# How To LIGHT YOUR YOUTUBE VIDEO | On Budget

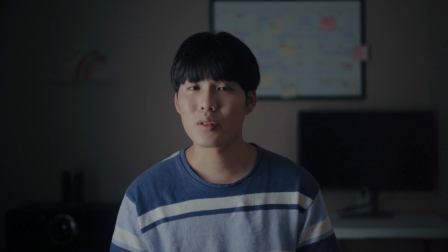after we block the lights for our background right now you can see I lose more standout in this whole image the reason why is because we maintain the right contrast ratio for our highlights and our shadow and also because we blocked the light leak on our wall but you probably still think the
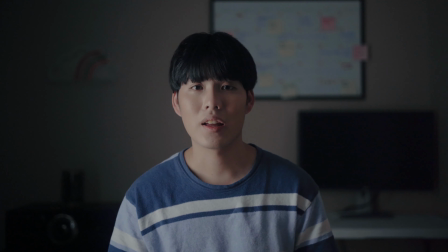whole image looks still a little bit flat and the reason why is because it actually lacks some depth in our image so that's the time for us to move on to our next step which is turn on our particle lights
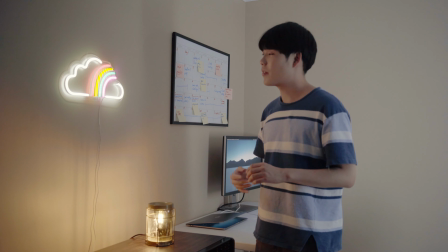so there are three particle lights that we are going to use for today's setup the first one is the led wall lights that i bought in target it cost me around 20 bucks i think it's super cheap and also can that your whole image looks more interesting so the second one is the
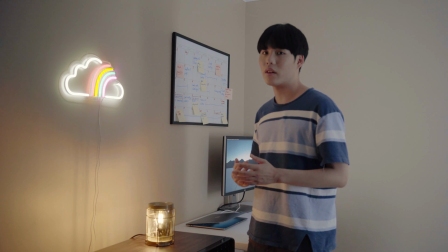Thompson small lamp so it's like give you the one light color you also can substitute it to the Christmas light I think it also can
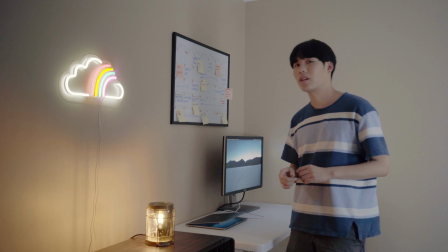give you the same effect so let's move on to our next and the last particle lights that we have today which is my computer screen I set it
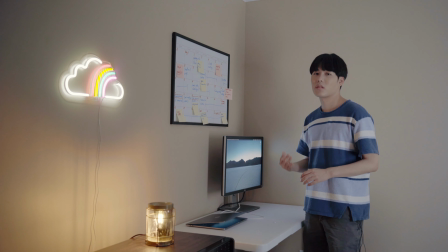to the blue color which can give you the color contrast with the lamp so let's head back to see what it looks light for after we turn on all the particle.
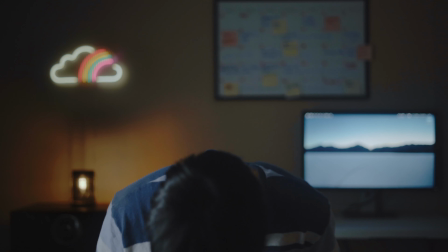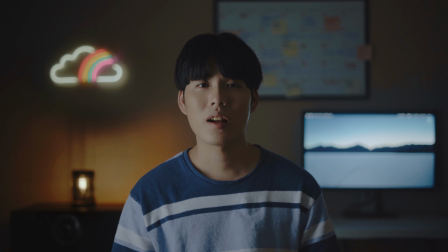After we turn on all the particle lights, right now you can see our image looks a lot better, but we are not there yet. I'm going to do two more things to let my image pop out a little bit more. So the first thing I'm going to do is put the backlight.
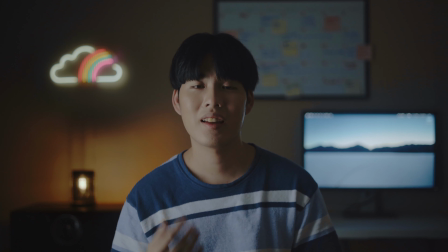So the backlight can help us to separate from the background. And the second thing I'm going to do is add the kicker lights, which can help us to enhance our face charger so let's put the backlight first the light that
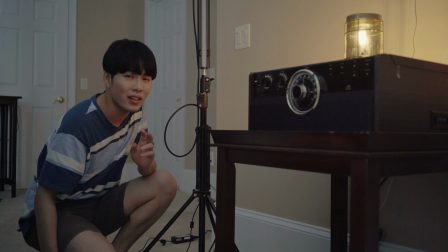we are going to use for our backlight and our key light is actually the same lights that we use for our key lights which is the LED lighting tube but the difference is we this back light need to be motivated by this small light lamp which we
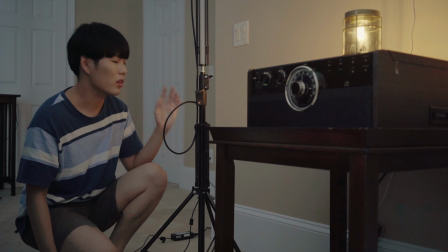need to match the color of it so let's just turn it on to see what it looks like right now okay so So right now,
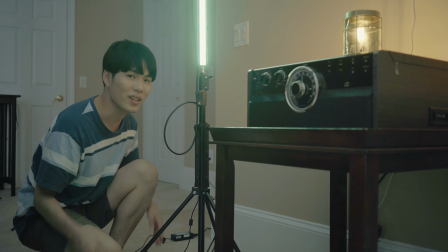you can see it's obvious the green color, so it's not matched to our scene.
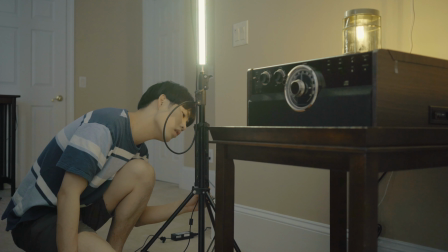So let's just let me change the color of it, and it needs to be more tungsten. Okay, probably right here.
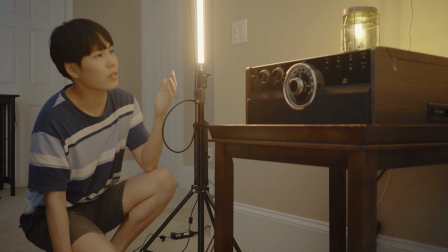So right now you can see the color is matched to the small light lamp, and I think it looks pretty the same.
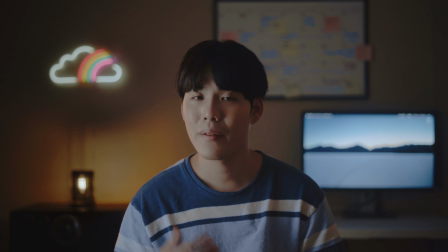So let's just go back to see what it looks like on the screen right now. You can see, after I turn my back lights on, it actually helped me to separate from the background. And it also gave us the Warren Thompson look that motivated by the light lamp.
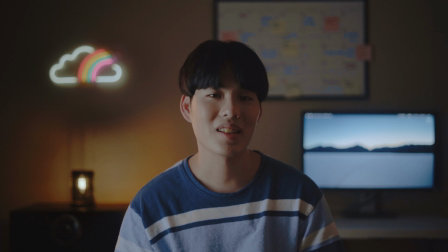So the next and the last thing that we are going to do is set up our kicker lights. So let's go do it.
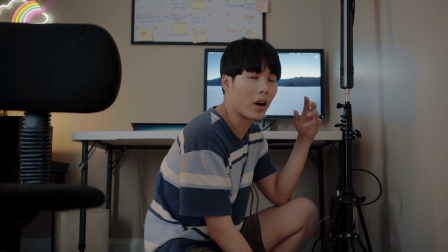This kicker light is also going to mimic the particle light source that we already have in the scene,
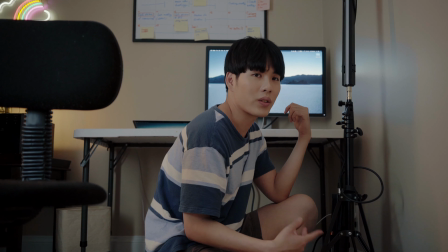which in here is this computer screen. so we are going to turn this light on and change the color to the blue color
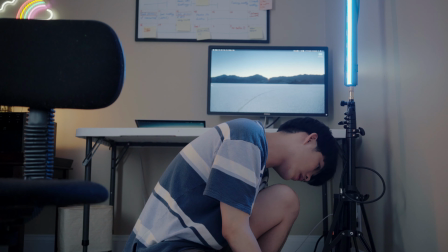so I think this is a pretty good spot
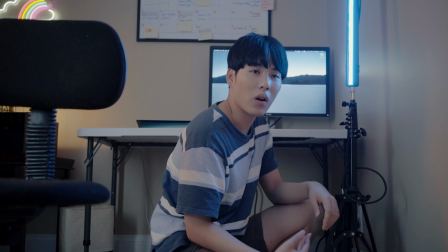and at this time it also create the teal and orange color
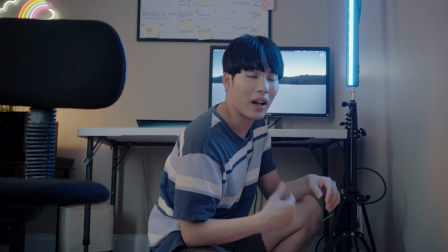palette with my backlights which I think that the whole image looks more cinematic
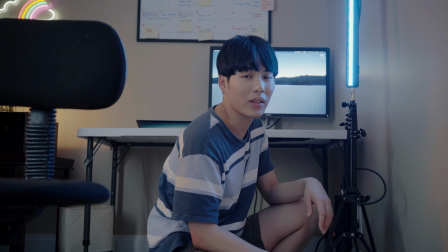so let's go back to see the final result after one On our lighting setup,
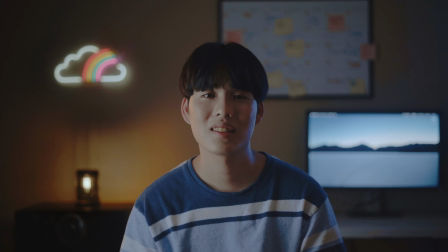we turn something like this to this. I hope you guys find this video to be helpful. The whole point for this video is I want to share with you guys how you can still achieve the cinematic looks without any fancy lighting equipment. And maybe you can take away something from it and utilize the concept for your future video project. Thanks for watching my channel again.